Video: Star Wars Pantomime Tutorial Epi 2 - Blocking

Generally, when I'm blocking, my workflow has 4 phases. Number 1, key posing.
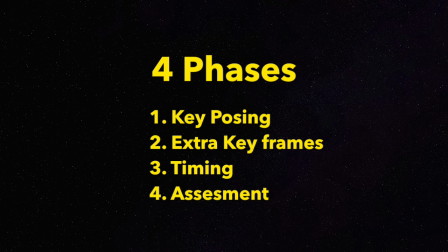Number 2, extra keyframes. Number 3, timing. Number 4, assessment. This is also the order that I stick to, at least for the first pass through my entire animation.
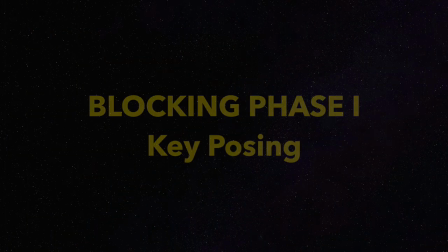So let's get started. Blocking phase 1, key posing. Blocking an animation is all about trying to sell a story or test an idea. The goal is to be rough and fast. Why? If you were animating in a studio, this helps you get approvals from your supervisors quickly without having a lot of changes to your shots later on. But this also helps you focus on the big picture and to avoid overwhelm. So you're not going into all the details like finger overlap vibrations or eye blinks. You're providing just the minimum amount of detail required for the story and the actions to read. And the best way to do that is with key poses. Key poses are the most important poses in your animation.
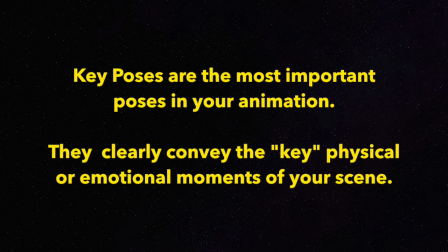They clearly convey the key physical or emotional moments of your scene. If one of these keys were removed, your entire animation would fall apart, or it would give off a drastically different feeling.
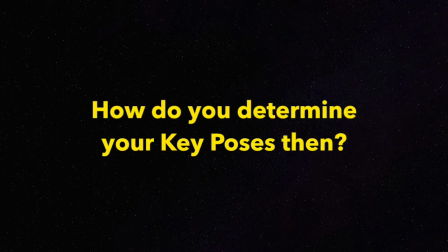That's how important they are. How do you determine your key poses then? Well, you refer to your planning, your reference, your storyboards, and your thumbnails. That's why the planning process is so important. And thankfully, from the last episode, we already have those planning materials. So first off, we're going to review our plan quickly, and we'll take a look at the storyboards first.
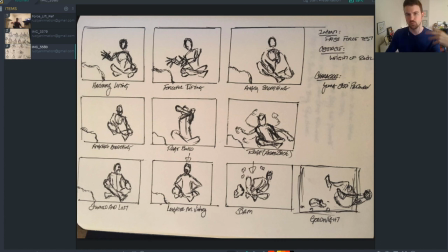So what am I looking at when I'm looking at my storyboard sketches and preparing to do the key poses? I'm saying, okay, I need key poses at each of these points for the harmonious lifting, the more forceful lifting,
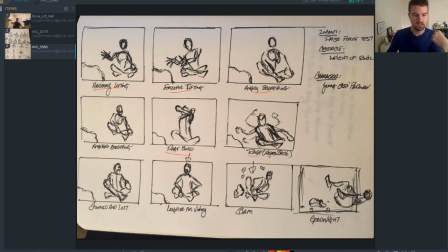the angry breathing, the rage building, and maybe I'm breaking down like the in-betweens there. Who knows? Maybe it won't read right away. Or I can just have this particular pose here without the extra arm stuff.
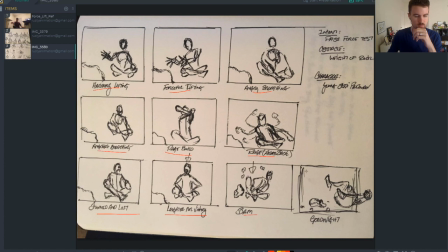And I want to make sure that I hit all of these points that I have at least from my storyboard. And when I'm looking at these drawings, I'm also thinking, okay, I'm starting to prepare mentally of how I will key pose the differences between each
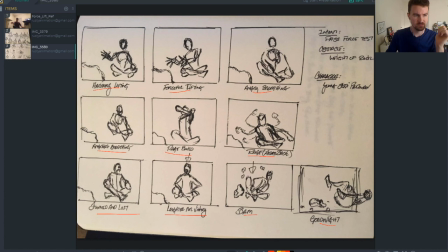moment in the animation. So the harmonious lift, the character is a little more, tilted back. He's more relaxed. I'm starting to think about how I might shape the spine, how there's only one arm involved. And then when the forceful lift happens, I'm going to make this, it's going to be differentiated.
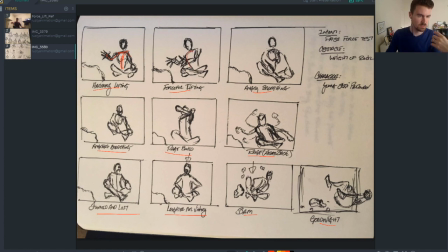There's going to be a change in the pose because the character is going to lean forward more. He's going to get far more involved with his body. And there's going to be 2 hands now to show that there's more work.
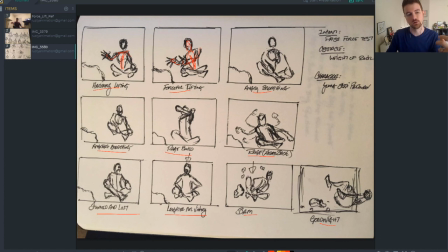Even though the character's seated, I need to think about these changes quite a bit because there should be change throughout my animation. There should be change from key pose to key pose. And, as I mentioned that I'm starting to think about the spine.
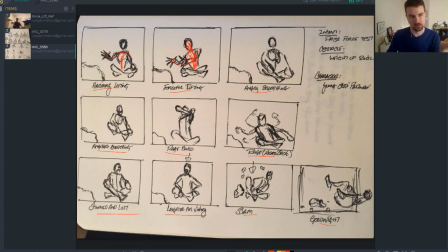This will become more important later as I start to key this in. I'll be thinking about, do I want this shape since he's going to go from kind of like a reverse C to, here I've got a C drawing, but maybe I'll change that.
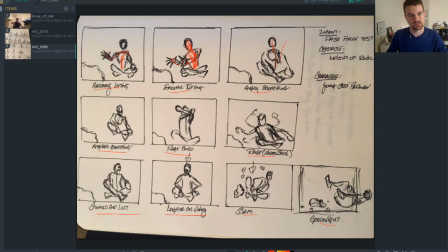Maybe it'll become more important that it's the opposite so that we get that kind of bend through the spine and we read that shape change as he goes from key pose to key pose. It gives us somewhere to go, right? So I'm thinking about those things as I'm looking at my storyboard.
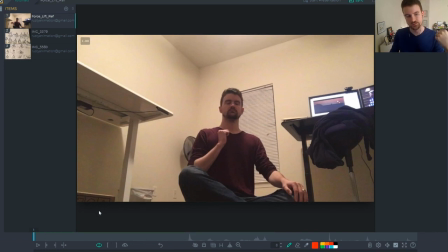As I swap over to take a look at the reference, it's much the same.
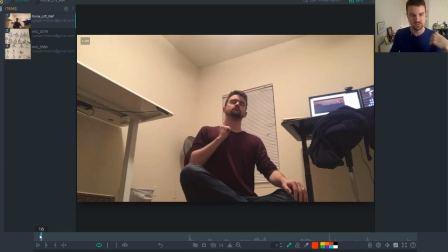I'm just taking more note of all the little things that I do, like how I lean back here before I come forward into
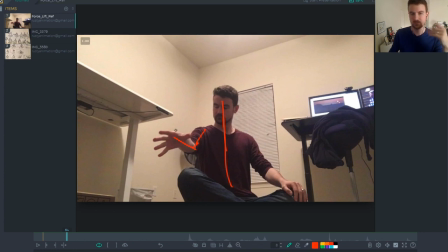this harmonious force lift.
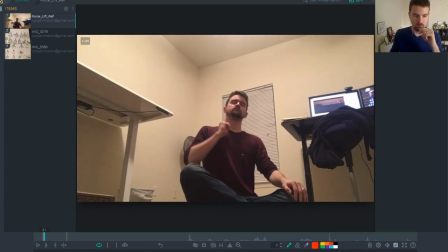I'm reading that there is, a rotate in the chest up for the breath. Maybe I will key that stuff, maybe I won't, but I'm starting to take note of all these little things that are in there and how I really start to lean forward and then the hand comes out.
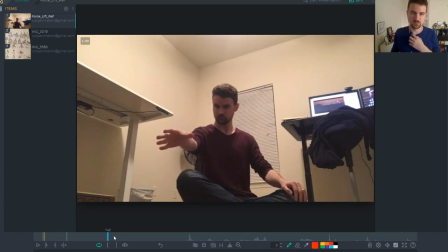It's like maybe those breakdowns have become important. Parts like this where I kind of start closing off the hand and my head tilts with a strong emotion first. So I know that this moment I'll probably want to highlight before
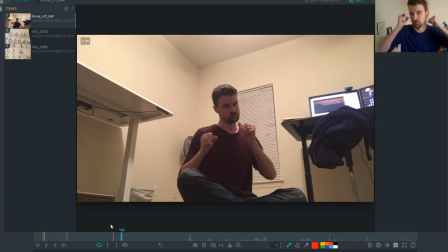I get these hands up to prepare the antic for a more intense force lift forward, right? So I might want to key this in even though it wasn't in my storyboards.
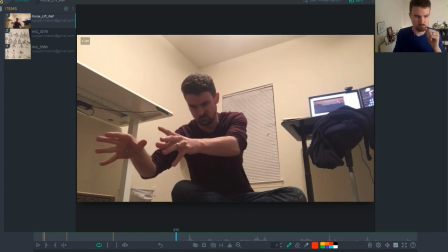and I'll want to key holds here because I hold into this pose for a while and there's a lot of vibration going on. And that's something that I'll add much later down the road, past blocking, doing vibration through the hands and things.
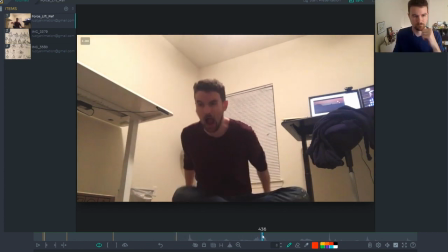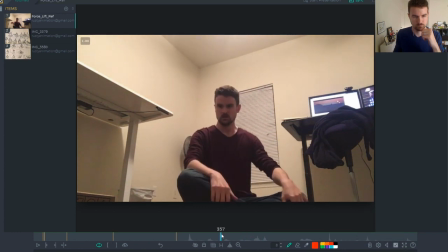I'm also thinking in terms of beats. Right now, when I look at the angry breathing, I'm thinking, okay, do I really need all of the breaths that are in this reference?
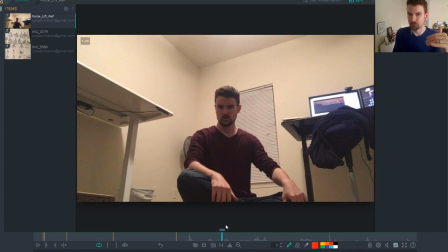Can I sharpen it down to maybe 1, 2, 3 breaths, and I figure out like the tempo for those breaths? That's something that I'm going to need to sort out as I start blocking it all.
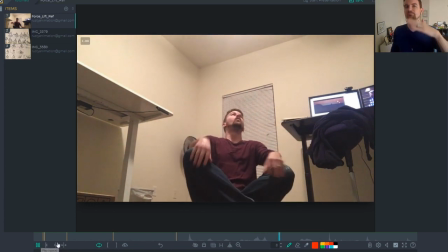How fast can I get into anger and have that build up and have that tempo without it being excessive?
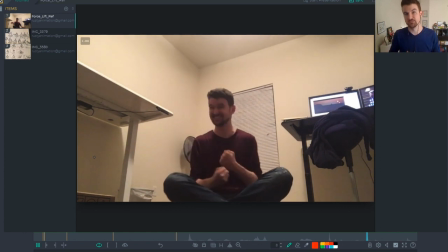And that would save me more frames as I work my blocking.
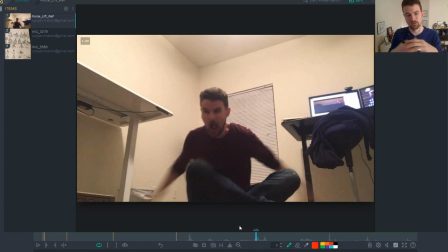So as I look at my reference, these are the things that I'm thinking about just before I go in to start doing my key poses. And I'm going to keep this stuff to the side. Again, the drawings, the reference, all to the side on my second monitor.
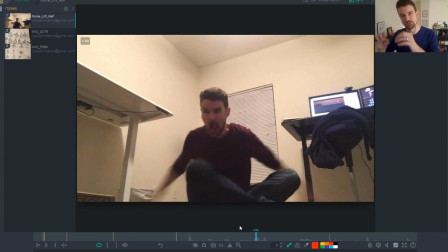So I can constantly look back at what happened for the reference or what my drawing was dictating, that the pose should do as I start blocking things. Now that we've reviewed the plan, we're ready to start setting keys. We've identified those key poses.
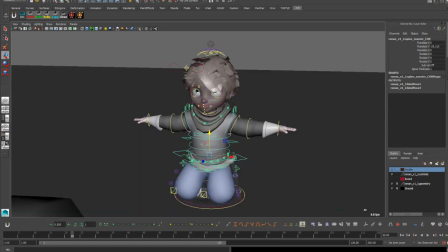We're ready to open our shot and start putting those frames in. This is where most of your effort in blocking will be spent.
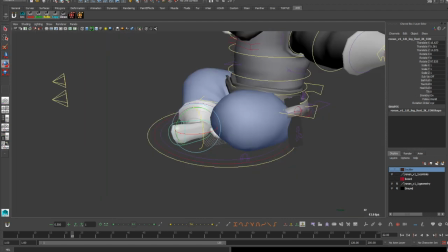Keep your reference and sketches handy, preferably on a second monitor while you animate.
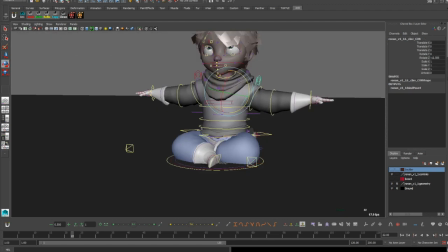As you set your key poses, you should constantly bounce back and forth between your planning and your character's pose,
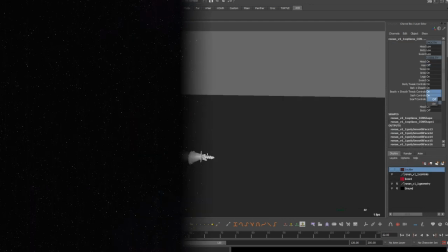asking yourself several questions along the way. Does this key pose read in the camera view?
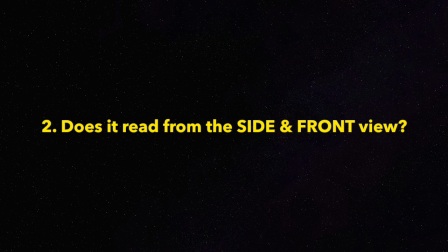Does this pose also read from the side and the front view? Is this key pose appealing? Does the character look broken at all? How can I push this pose so it's even more exaggerated?
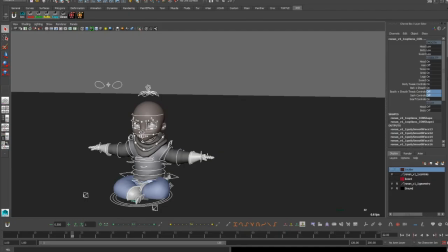Where is the weight? In this phase, you're essentially a digital sculptor.
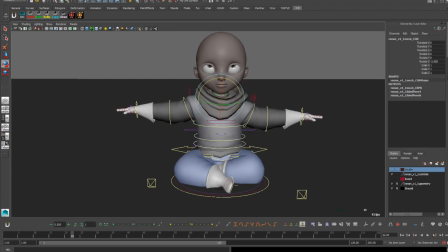You're considering all major parts of the body, getting detailed with just the pose itself.
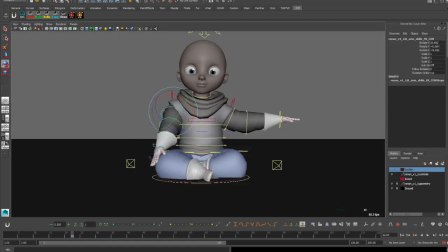You're thinking about the position of the hips, the tilt and the twist in the chest, the line of the action throughout the body,
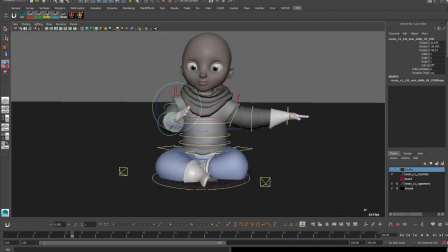whether the shoulders are up or down.
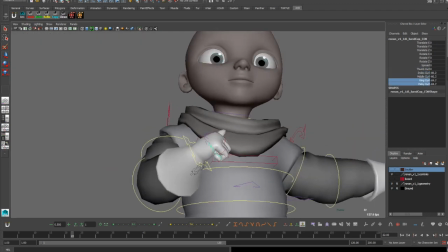You're thinking, how do I use all of these body parts to communicate a clear emotion with just the body language?
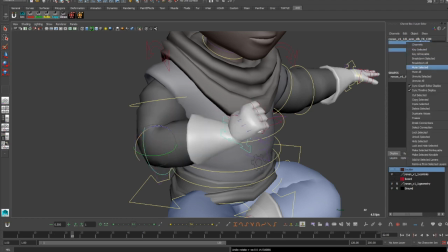Why do you detail a pose this much in the blocking? Well, you know that these key poses will be the ones seen the most by your audience.
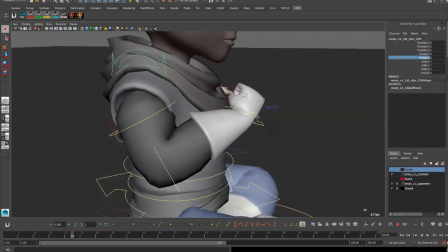And you know that all the animation later will be based on this.
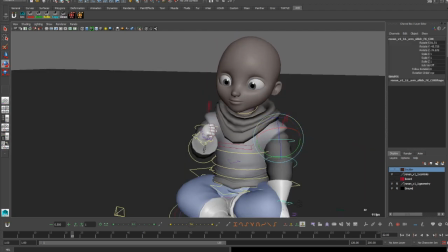The core of your story is essentially in your key poses.
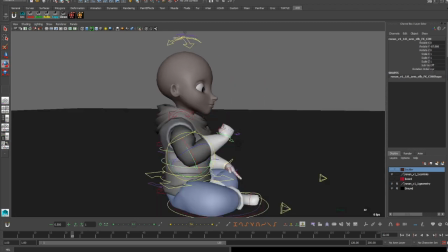What you can and should skip for now, though, is the face.